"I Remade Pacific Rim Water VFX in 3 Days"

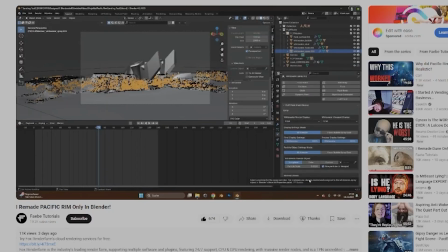I recently found a video of a YouTuber remaking a scene from Pacific Rim, only in Blender.
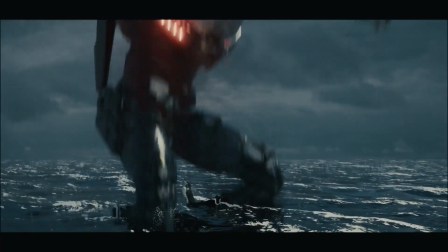Just thinking about that gave me hives though.
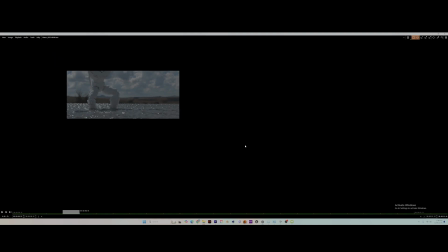So to ease my allergic reaction, I quickly loaded up Houdini, a better software for water simulations, and began my work.
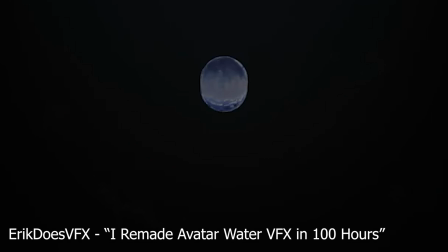But first, what are water simulations?
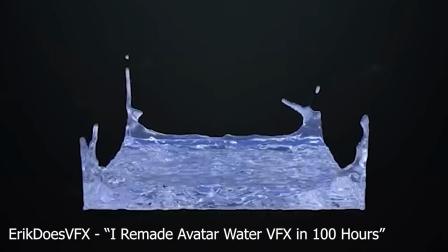Basically, they're smoke and particles combined in a perfect mixture to give us our artificial water.
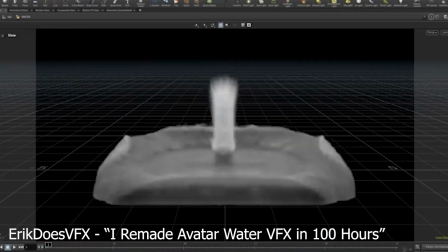Water simulations in its simplest form is a combination of smoke and particles. This is because smoke simulations handle the calculations of physics very efficiently.
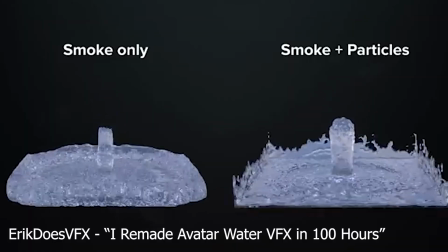The only problem is it doesn't keep its liquidy form as well as particles do.
On to the less boring, actually stuff.
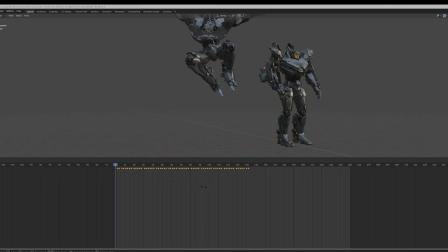We went to mix mode with a Sketchfab model, and then I imported it into Blender with a little falling animation I found.
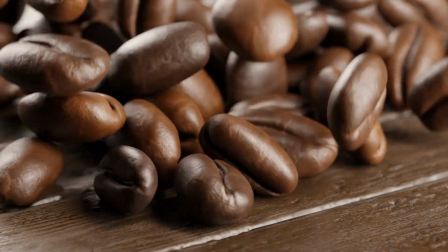Since we're working with a big piece of mass, it isn't gonna fall like just a little walnut,
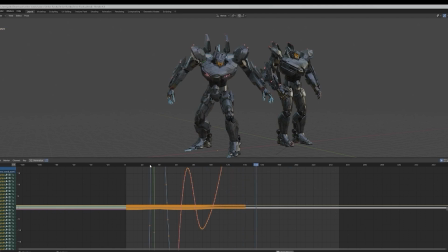so we're gonna have to scale out the keyframes, fill in the extra space, and then smooth it out.
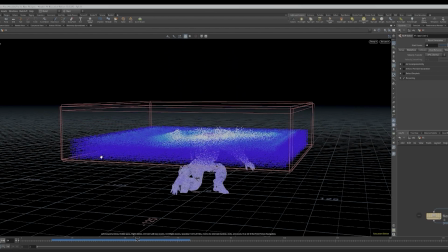Import that model into Houdini, and then make a flip tank. It's basically just a little water box.
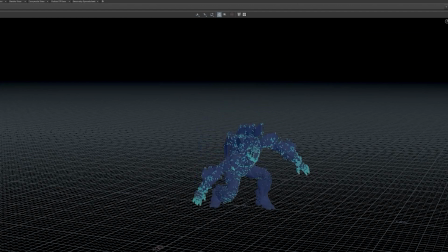That's what we call it in Houdini, a flip tank. But it isn't gonna look like a large scale unless we add in the velocity.
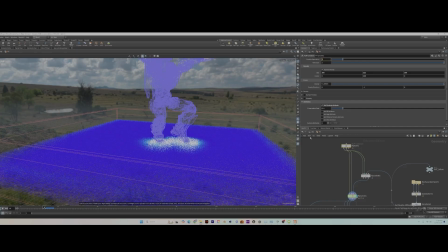This helps a lot with water simulations. It isn't just combining the collision, so we have to add in velocity.
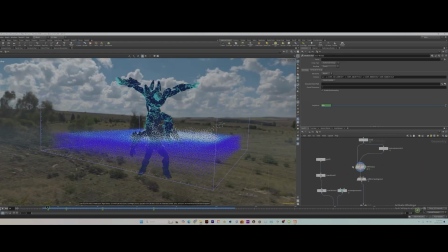Since this is a relatively simple scene, you just have to add in the velocity and track it to the water around it so it pushes the water in a more dynamic motion.
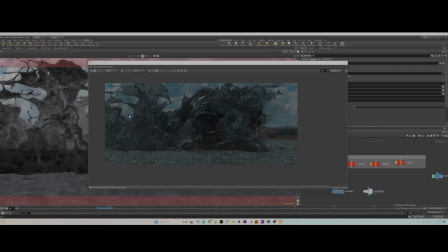See? Looks a lot better. We can turn the particles into a mesh, and that's how we get that water simulation.
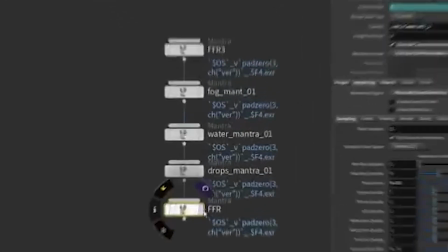Add some white water, and then we're on to render.
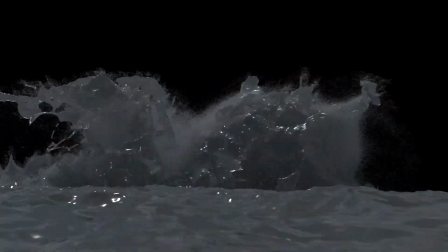3 days later. This is what we got right out of Houdini, but I sadly forgot to texture the model.
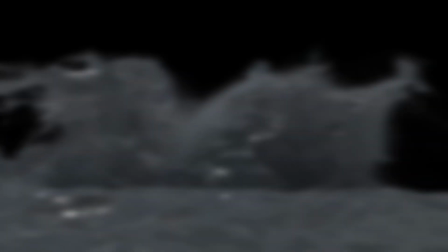But you know what? This isn't about texturing, this is about simulation. Let's go to compositing.
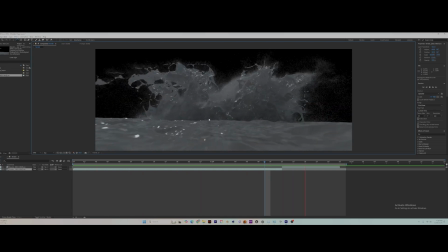I exported the camera from Houdini using a script, and then I imported some pictures of skies from Pexels, a free site for photos.
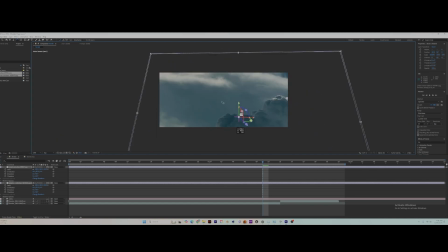I positioned them, and then use that camera to track them into the scene so they need to look more natural.
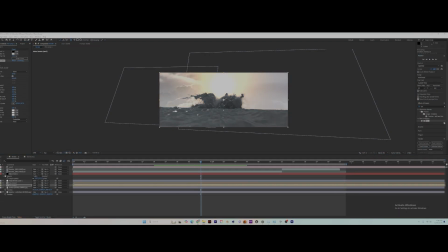After some color correction, compositing, a little sun work, glows, color grading, color correction, it will be done.
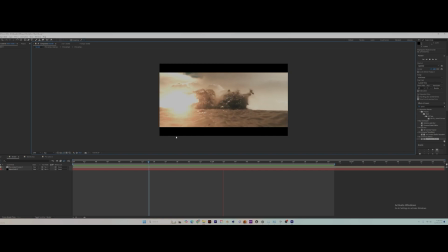And you know, it doesn't look too bad for like 3 days of work, so I'm not going to complain. And after all that work, we have the final Houdini simulation.
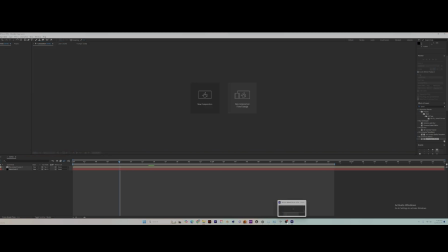So press the like if you made it this far and enjoy the final video. Disengaging transport.